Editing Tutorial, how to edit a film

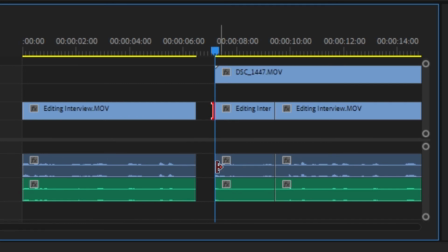458s
If you're on a cutaway and you're continuing on cutaway past your mistakes, think of it like a radio piece, like a song or something. You can cut the mistakes out, you can just get rid of them and you can smooth over that piece.
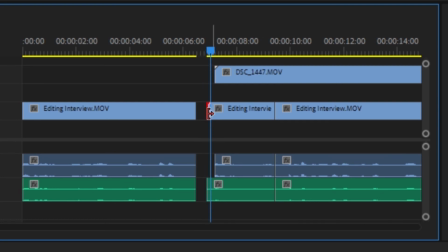474s
So I'm going to take out a few M's and mistakes here and make this whole answer more concise and a bit better, just not changing the answer at all, but just cutting it down a bit shorter so that it's a bit smoother within the piece.
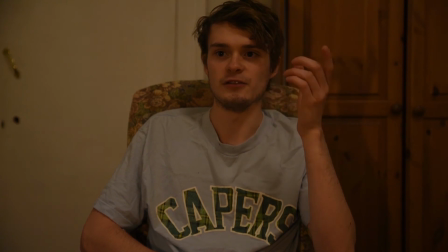489s Plant death by new plant owners. I think the benefits of owning plants are that you get death by new plant owners.
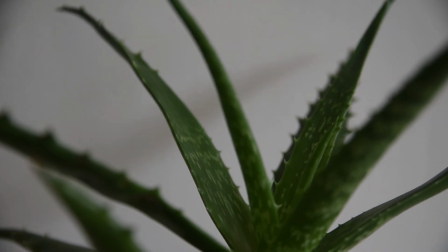501s I think the benefits of owning plants are that you get.
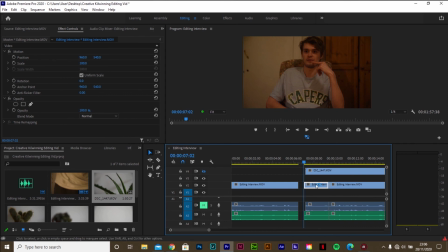505s
Now, once I've done this, and you can obviously, this is not a lot of content, you're left with a great answer that your cutaway goes in for maybe maybe even 5-10 seconds, and then cuts away again back to me talking,
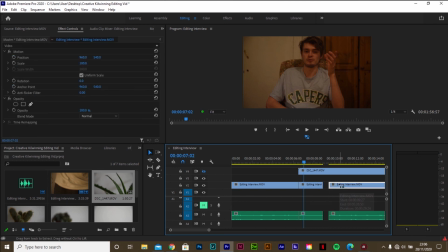523s
and it's as if there was nothing that ever happened. It's just meant to go like that. That's how the story was told, and it seemed very natural and very smooth.
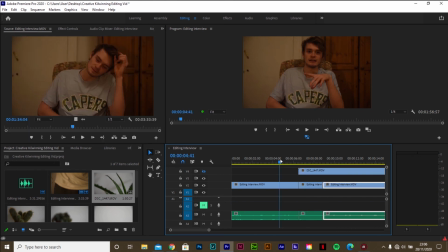531s
So I hope you guys take away something from this and you have learned a little bit about how to cut an interview. Obviously, when you're cutting an interview like this, it can be a lot longer. It'll be a lot longer than this one.
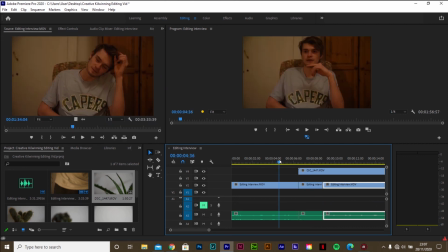545s
But this is a way to take away all your M's and buts like people do when they're speaking,
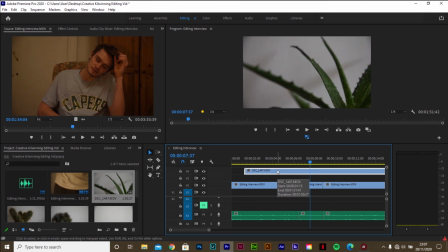553s
like that. And it's a way to make it seem smoother, more natural, and gives your interview a bit more flow. So I hope you've enjoyed this video and you've learned something, and I'll see you in the next one.